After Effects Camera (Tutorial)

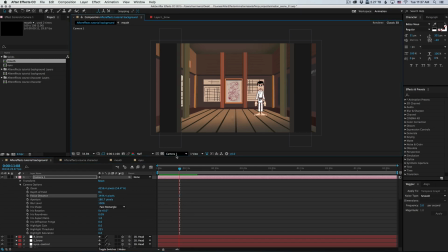Now to get a better view of the focus distance, we can switch to the custom view.
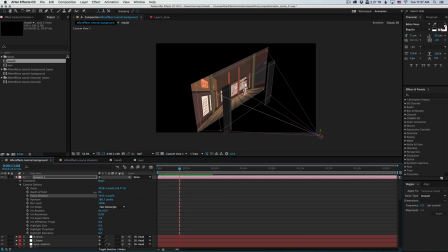And notice that when I move the focus distance around, we can tell exactly what's going to be in focus. Even better, let's switch to the top view. So here are our two pillars over here. And I'm going to move the focus distance to be exactly on the pillars.
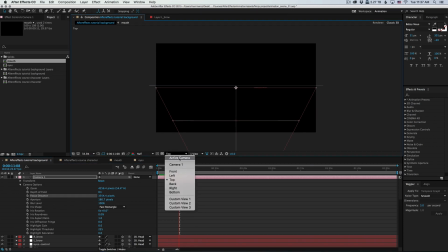And now I'm going to switch back to the camera view
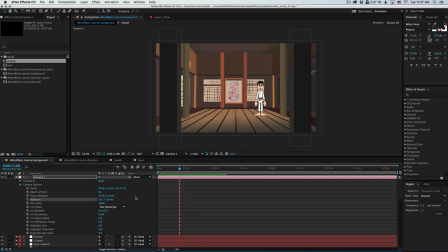and push the aperture. Okay, so I've exaggerated this on purpose, but you can see how these two are completely in focus while the character and background are not in focus.
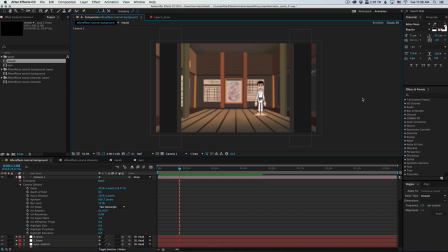This could be a great way to create depth of field. Now let's do the opposite. Let's bring the character into focus. I'm going to switch back to the top view.
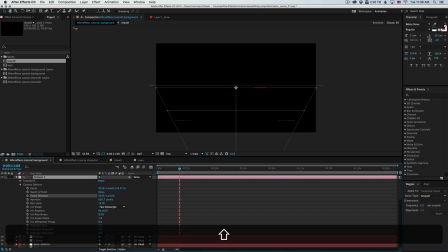And I'm going to push the background a little more further away so that maybe it'll get out of focus as well.
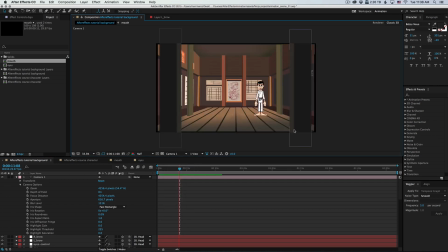All right, now our pillars are blurred. The character is completely sharp. And the background is a little blurry. Might be a little too much.
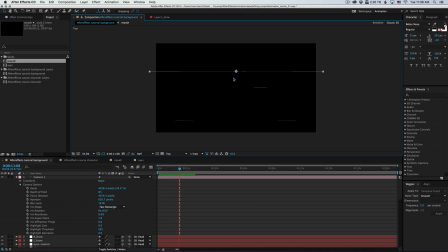So I'm going to bring the background closer to the camera.
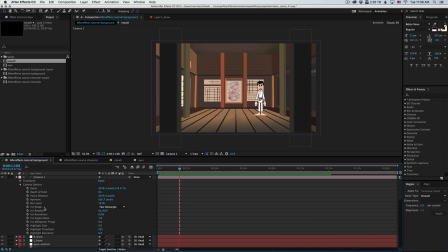Now there's a few more options here, like the iris shape, the rotation, and you could play around with that. That is just a way to customize your blur. You can also increase the gain and highlight threshold, saturation. That's stuff that you're probably better off doing in color correction. So now let's see how to create a controller for the camera.
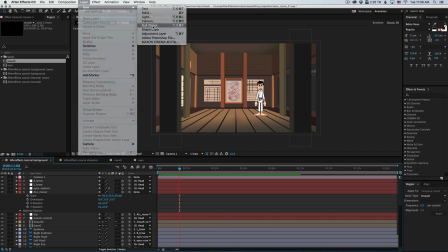I'm going to create a new null object. I'm going to call it
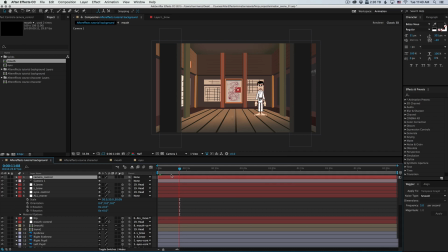camera control. I'm going to make sure it's a 3D layer, otherwise it's not going to work. And then I'm simply going to parent the camera to the control. Now the cool thing with controlling the camera this way is that you can just move it around like you would a normal camera.
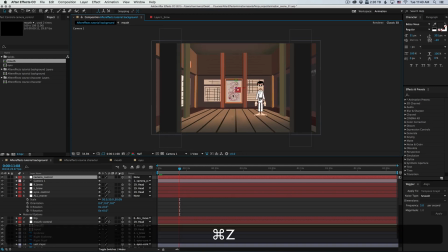It's a much easier way to move the camera around. You can still create rotations and interesting angles.
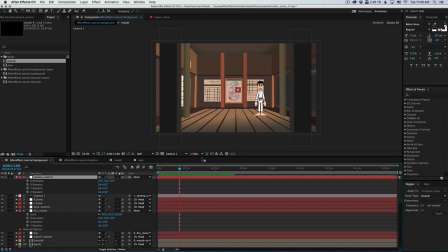But moving the position becomes much easier. So let's do something cool. Let's create a camera move. I'm going to animate the position. And I'm going to start at around here.
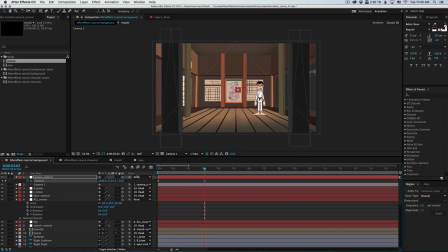And over 3 seconds, I'm just going to do a very subtle push. And let's see what that looks like.
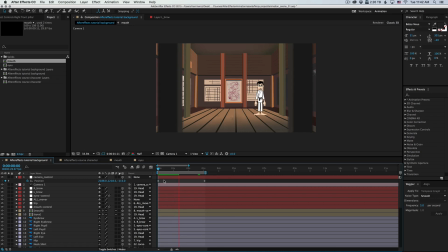Now I actually moved the pillars a little closer to the camera to exaggerate the parallax effect. And I think we got a pretty cool result. The pillars definitely look like they're closer to the camera. And this creates the illusion of depth in the scene.
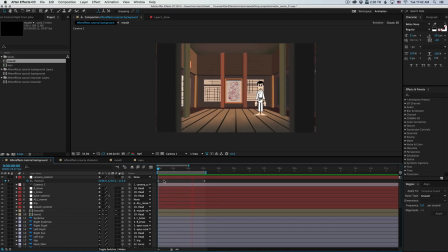Even though it's all flat layers, we feel like we're inside the dojo. Now I'm going to do the same thing, but instead of a push, I'm going to do a left to right move. A dolly move. I'm going to start here.
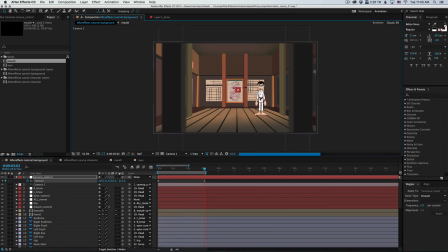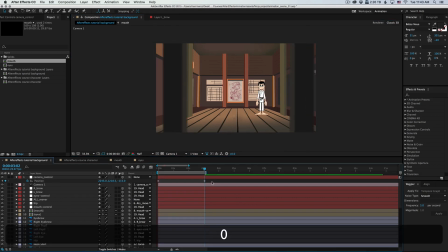And finish here. Now let's see how that looks. I think that looks pretty cool.
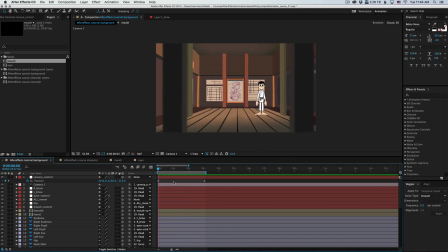We get the parallax effect. And all by separating these two pillars to a different layer. You can see how powerful it is to work in 2.5D in After Effects. So now that we have the camera in place, let's animate a shot.